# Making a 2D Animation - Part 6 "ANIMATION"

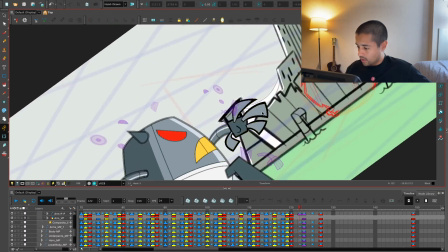[71:42]
Shun shun shun. Maybe I can even hear in some waving, like stretching this hand.
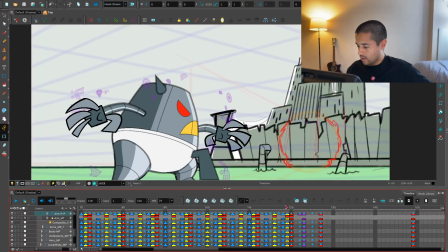[71:51]
Yep. It's me playing around until I like what I'm doing.
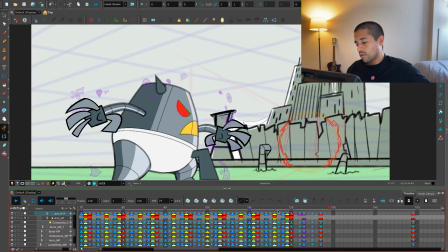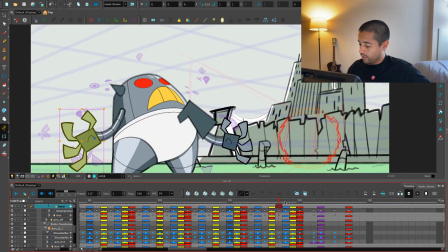[72:11]
Here this hand, I have to change this hand in the middle of the movement so it's not noticeable when it's changing.
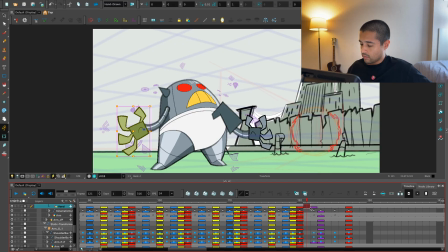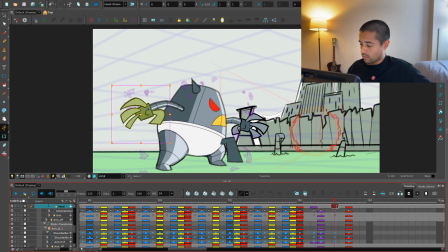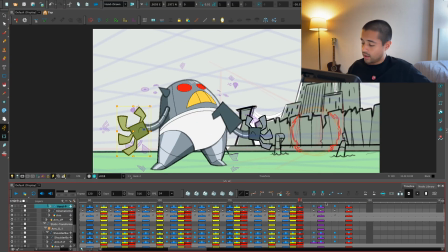[72:28]
Look at that arc of that hand is so dumb.
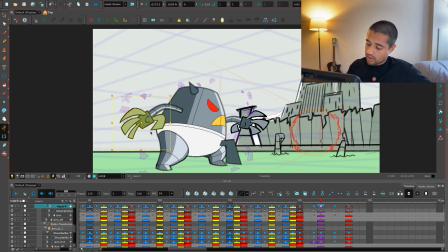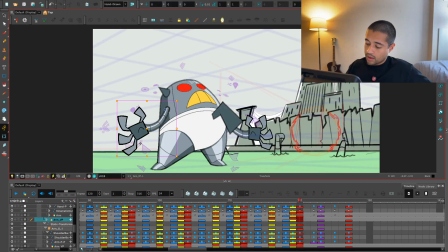[72:46]
No, such a waste of time there. I just have to copy this last frame here. Let me Command Z. Awesome. This frame here.
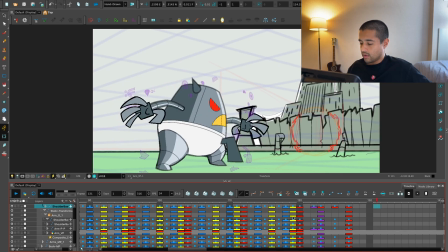[73:02]
This frame here and here. I don't need to put too much time there.
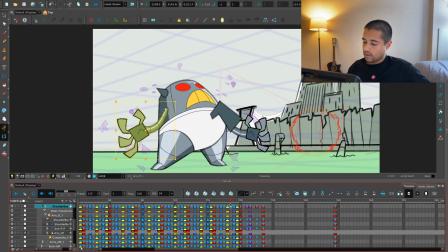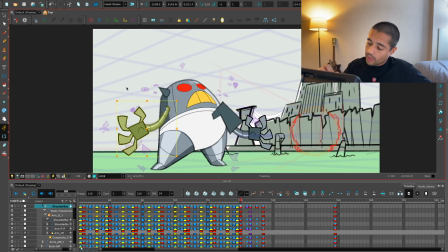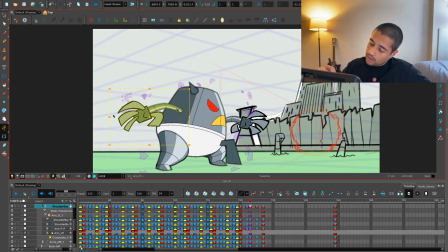[73:29]
Boom. Boom. Boom. Oopsie. Boom. Awesome. That's it. That's it. Simple. Simple. Simple.
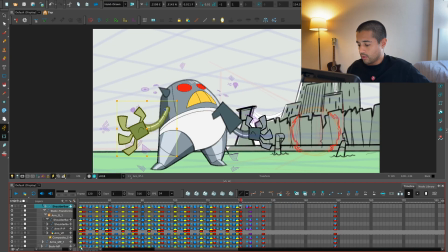[73:45]
Simple.
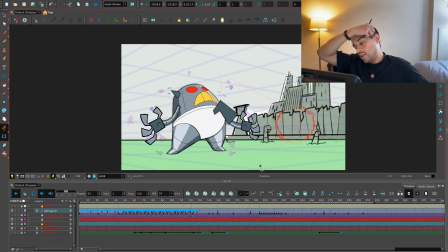[73:48]
And then we're having the walk, or the weight change, the weight shift towards the other position.
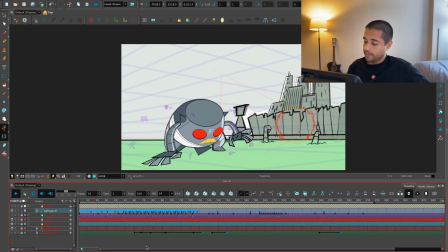[73:57]
That we're going to do that in another video. So this is the first part of the animation.
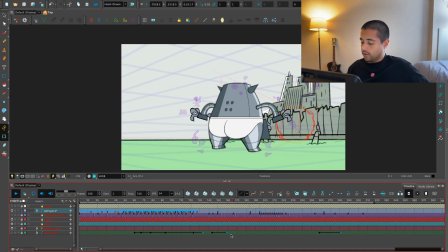[74:00]
The second part will be like all of the attack, and the third part will be the walk cycle, which is going to be a specific video on how I approach walk cycle.
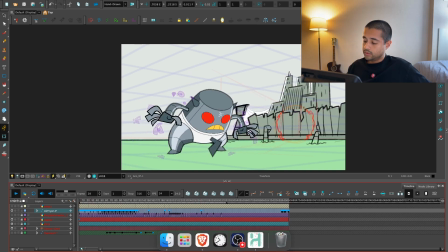[74:11]
Boom, boom.
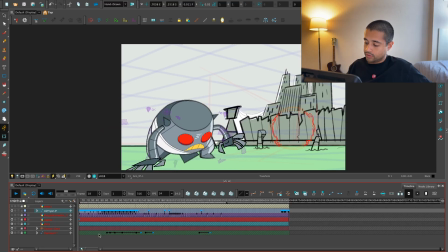[74:16]
And the camera follows this dude. Boom, boom. Boom.
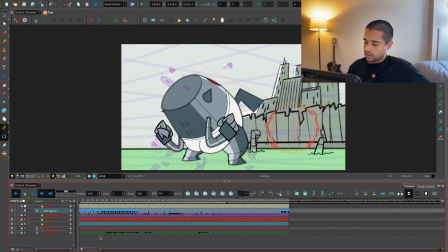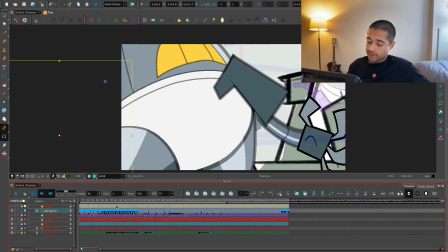[74:30]
That's it. First part of the animation process. You saw me wasting time.
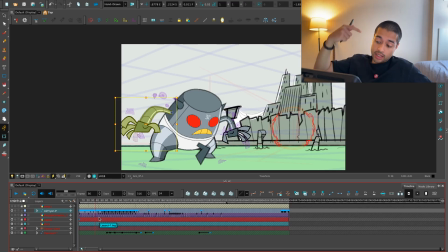[74:34]
You saw me how I track the spacing, and how can I also track and tweak all the arcs of the parts of my character. How important is first to think before animating, so we avoid wasting time on pushing animation more than is needed,
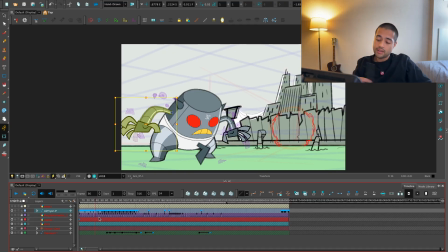[74:52]
and how can I create a snappy animation by jumping from frame to frame
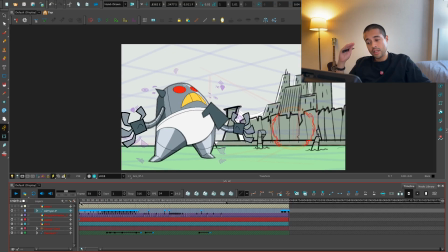[74:57]
just by having super pushed slow ins and slow outs,
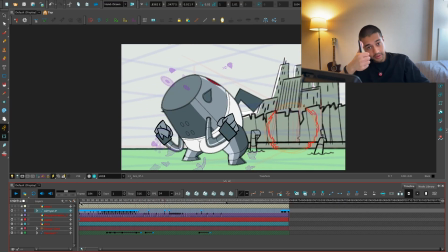[75:01]
and the animation will look well. Okay, nice. So see you in the next video. Subscribe and like.
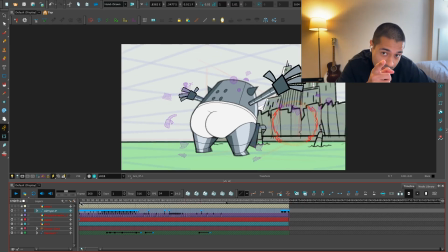[75:07]
Bye.